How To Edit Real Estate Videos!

Hey, what's up guys? Steven here with Steven Fuller Films, and today I just wanted to take you through a video walkthrough on how I edit my real estate videos. So, videographers out there, realtors out there who are doing videos for houses, this video is for you. So make sure to like and subscribe if this is the type of content that you would like to see in the future. But without further ado, let's just hop right in and go over my process. Alright guys, so hopping into the Premiere Pro timeline,
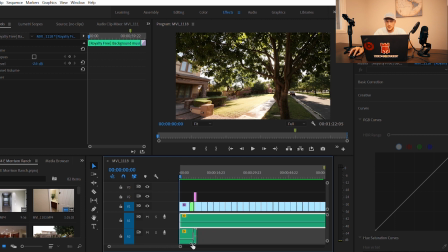[0:29]
you can see that not a whole lot is going on by way of special effects or anything like that. I just cut all the clips together and added a few different things that I'll go over. But everything was done on the Canon 80D, 60 frames per second, converted to 24 frames for slow motion,
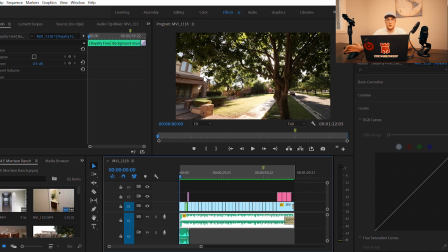[0:46]
and I have a 16mm equivalent lens on the camera to get that wide angle effect. So first clip, we started around 6:30 a.m. and I wanted to get the sunrise coming through these trees right here.
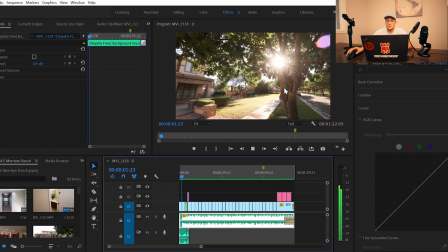[1:00]
So you can see that I moved forward, grabbed the sun flare,
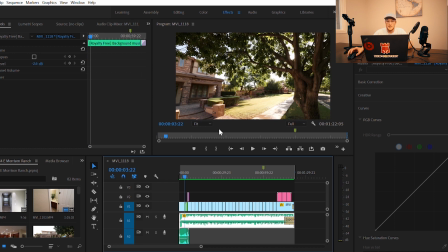[1:04]
and did a slight pan to the side to catch some of the rest of the house in the same shot, just to kind of give an establishing
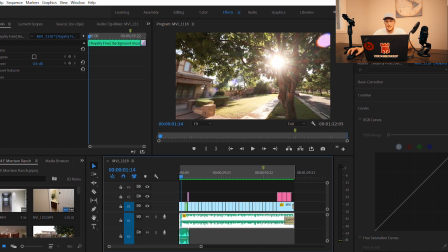[1:12]
shot of what we're looking at here. So to get this particular sun flare, I stopped the lens down to about f8, and that just kind of really highlighted the individual rays of the sun and gave me this really cool sun flare effect.
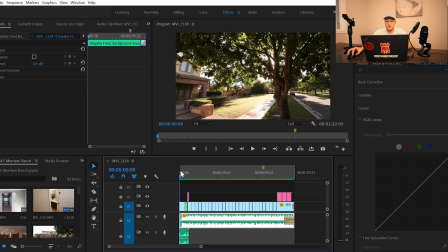[1:28]
So I'll just let you watch it again. And then I added some wind and some birds chirping to the bottom of the timeline just to kind of add a little bit of depth to it, make it feel like there's some trees and some wind blowing through the leaves and stuff like that. I love using sound design in real estate shoots.
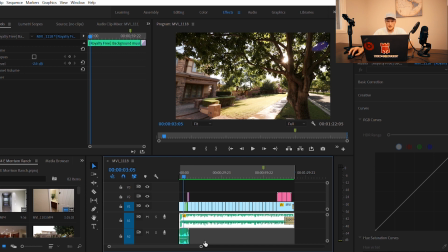[1:46]
It's just kind of something that a lot of people overlook, and it really does add a lot to your video, so I recommend doing that.
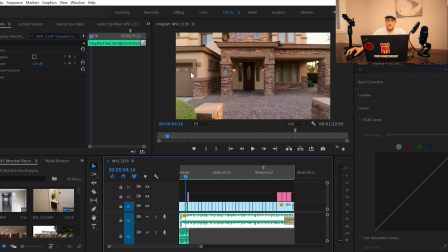[1:52]
Moving on to the next clip, it's just a wide angle shot of the front of the home. Now for this particular shot, I wanted to seamlessly move into the interior of the home.
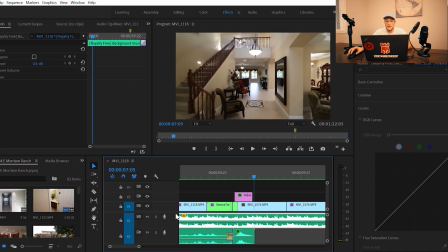[2:03]
So as you can see, I speed ramped it right through the front door and into the lobby there. So by doing this, it just allowed a seamless,
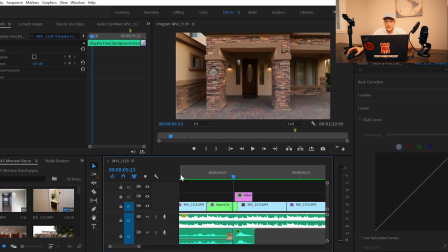[2:14]
just boom, just really easy on the eyes, and it's a lot better than just a straight cut.
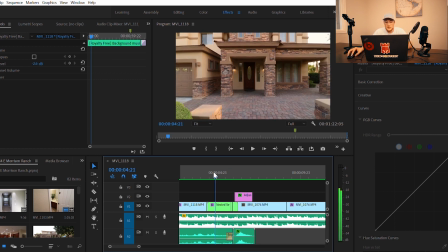[2:21]
So to do this, I speed ramped. I just did the normal speed, gliding in there on a Ronin S. And then at this clip right here,
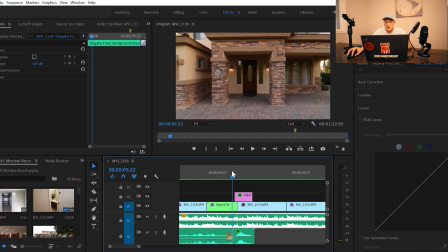[2:31]
I sped it up right onto the door.
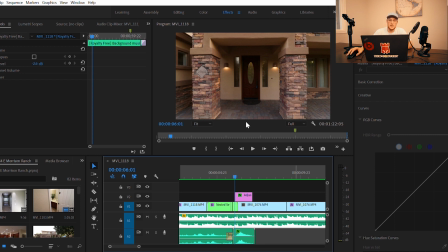[2:34]
And right as we hit this area, I put a zoom in transition that I got from the Full-Time Filmmaker course by Parker Walbeck,
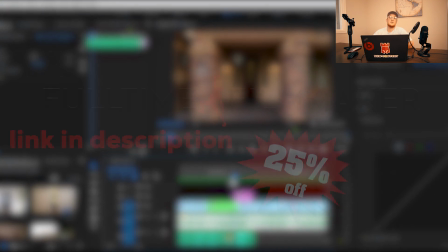[2:43]
which, speaking of, I have a 25% off link in my description if you'd like to pick that course up.
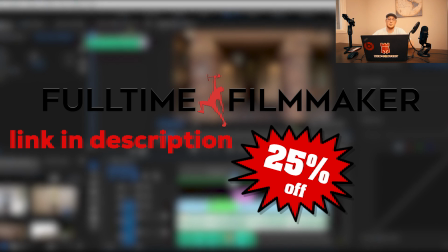[2:50]
I highly recommend it. It has completely changed my workflow and how I shoot videos. Parker is an incredible teacher and mentor, and his course is worth every penny that it asks for. So I have partnered up with him,
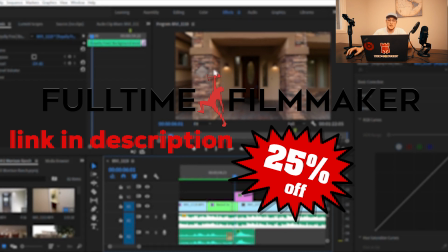[3:04]
and will leave that link in the description where you can get the course and all of these presets and stuff that I will talk about in this video.
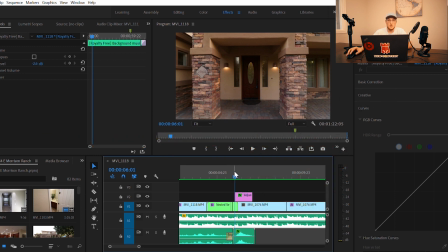[3:13]
So this is just called a smooth zoom in transition, and basically it just punches in on the image and allows you to get this effect.
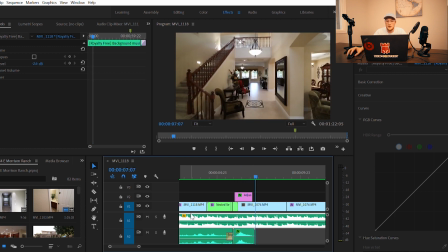[3:23]
So just looks really smooth, really clean. So yeah, go grab that from the link. So moving on, we're in the lobby now,
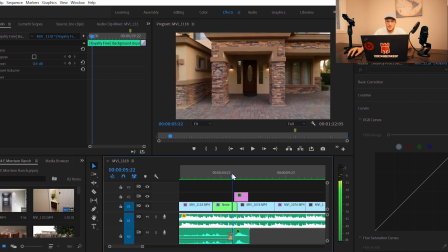[3:33]
and I just want to do a straight push-in shot to match up with the exterior push-in shot that I did.
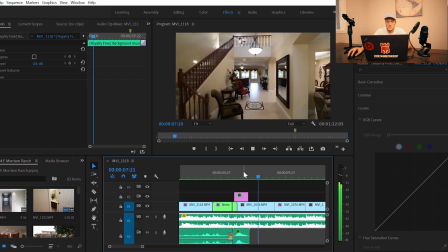[3:39]
So just kind of moved in here and then cut to the living room.
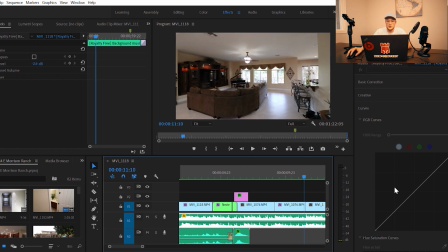[3:44]
And on this particular shot, I did a parallax. So it's where you move forward with your glide cam or your gimbal, in this case the Ronin S, and slightly tilt it to the side. So you're getting a moving forward shot while your camera's panning,
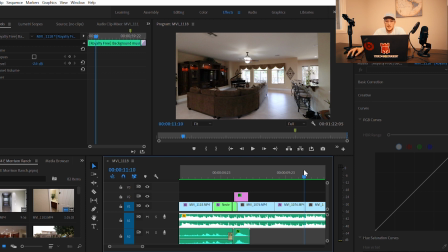[3:59]
and it just really sells the movement and gives you a dynamic flow that I really love.